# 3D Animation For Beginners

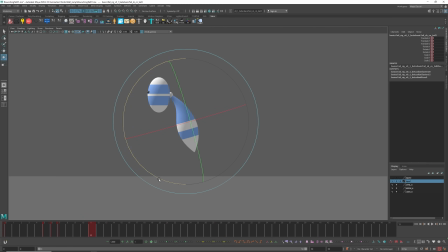4:04 Similarly with the subsequent part of the tail, which gives us a softer and more wavy transitions between the upper and lower poses.
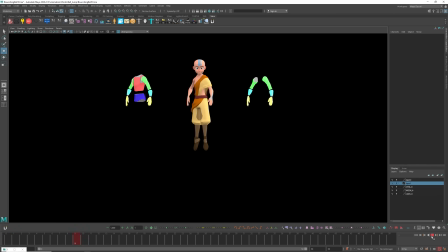4:15 Once again, all the same, the arms will completely follow the main movement with a slight delay.
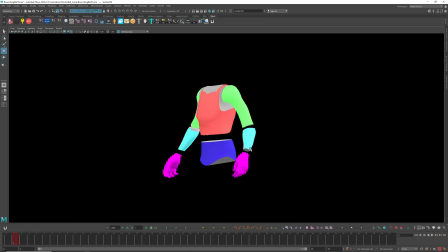4:20 The body has already started to go down, but we can see that the arms have almost stayed in place and are only moving down after the body starts to move up.
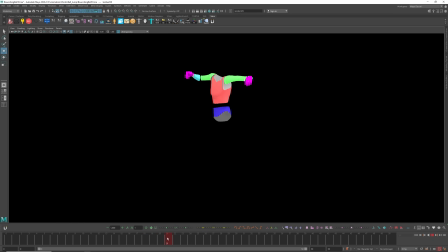4:28 At the top, the body has already completed its upward movement and is slowly going down, while the arms continue to move upwards.
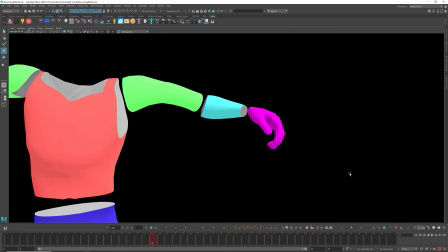4:38 And if you look closely at the wrist, you will also notice this overlap.
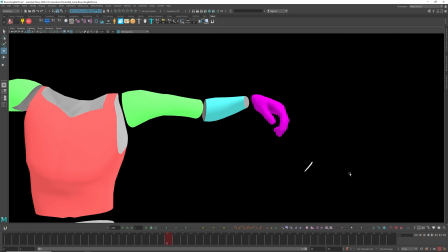4:42 The forearm is moving down, but the wrist is rotating to the top, which makes the arm stays the upper position for a bit longer.
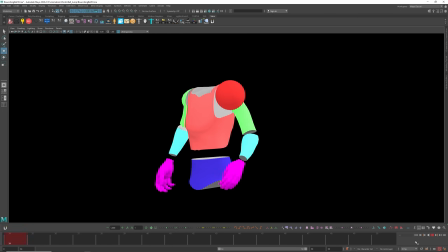4:49 And don't forget about the shoulders. I've also added a delay effect here, which makes the arm animation more natural.
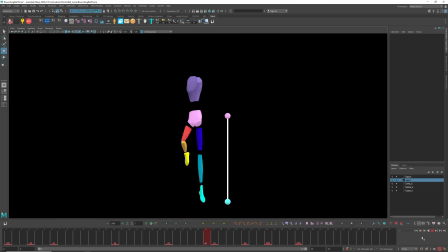4:56 For legs animation, we use the same method like for the chest and hip. At the beginning, legs follows the body, creating stronger stretch pose, and then body follows the legs right before the landing. And as you can see, the legs don't land at the same time.
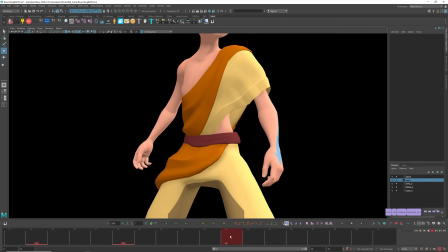5:12 Next, we can add more details, animating cloth, fingers, and adjusting facial expression.
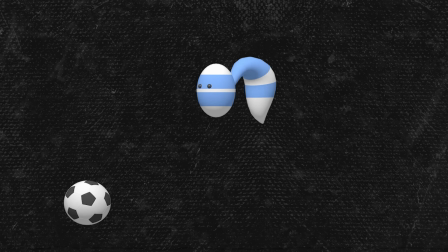5:19 As I said, all the principles works equally for everything. Hope the video was helpful. Happy animating, guys, and see you soon.